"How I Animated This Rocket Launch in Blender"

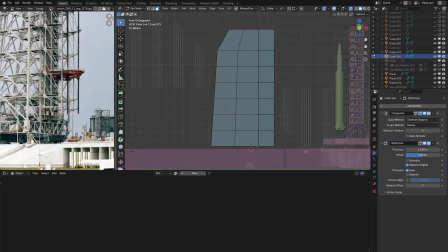240s
I'm not sure if this launch hour would be there during a launch because in some launch videos I checked out,
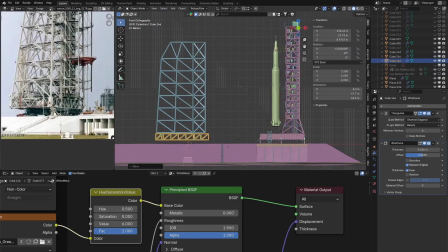247s
it wasn't there, but I'm making it because I need like some secondary focal elements else is just way too empty.
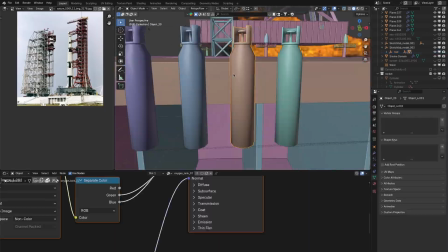254s
Again I'm experimenting with the camera position but what else is new. I'm also adding these gas canisters and these little round huts you can see in the reference.
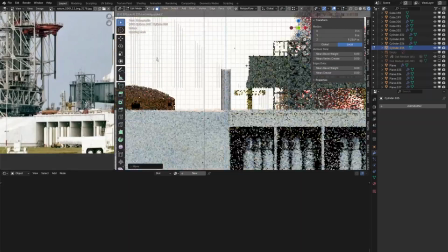262s
I'm looking at them and they're like scattered all over. I don't know what it is. Maybe it's some sort of storage.
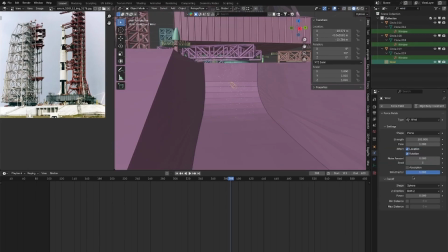268s
Here I'm checking out the smoke simulation that I let simulate the entire night and yeah the wind is It's also acting way too high up, so it looks completely terrible.
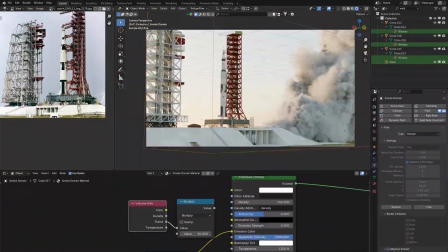277s
So I have to limit the amount of distance that the wind has an effect on. Then I re-simulate it and this is the result.
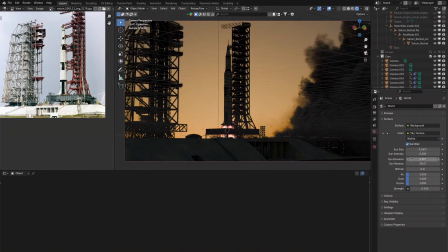283s
Now I'm playing around with the lighting. I'm trying to go for that. I think there was an ending shot in the new Top Gun movie or what, that has like this really golden look.
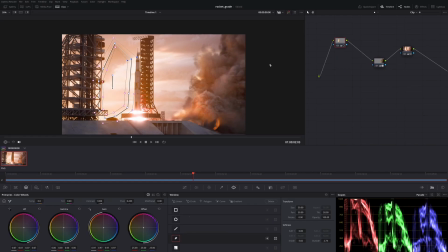291s
So I added a atmosphere with some anisotropy and also in the color grade, I leaned into that golden look.
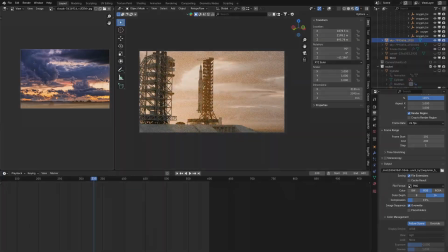298s
But yeah, with that, it's done. So here is the final result.
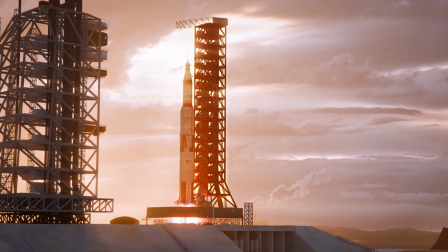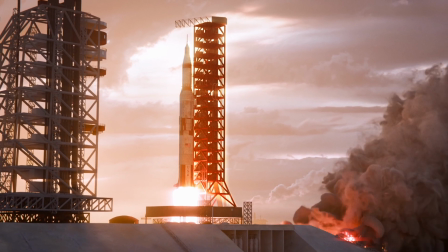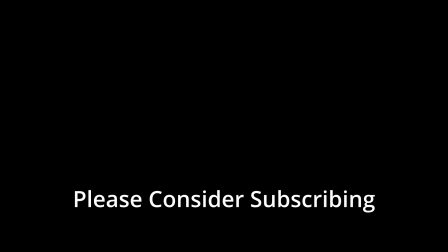314s
Thanks for watching and please consider subscribing.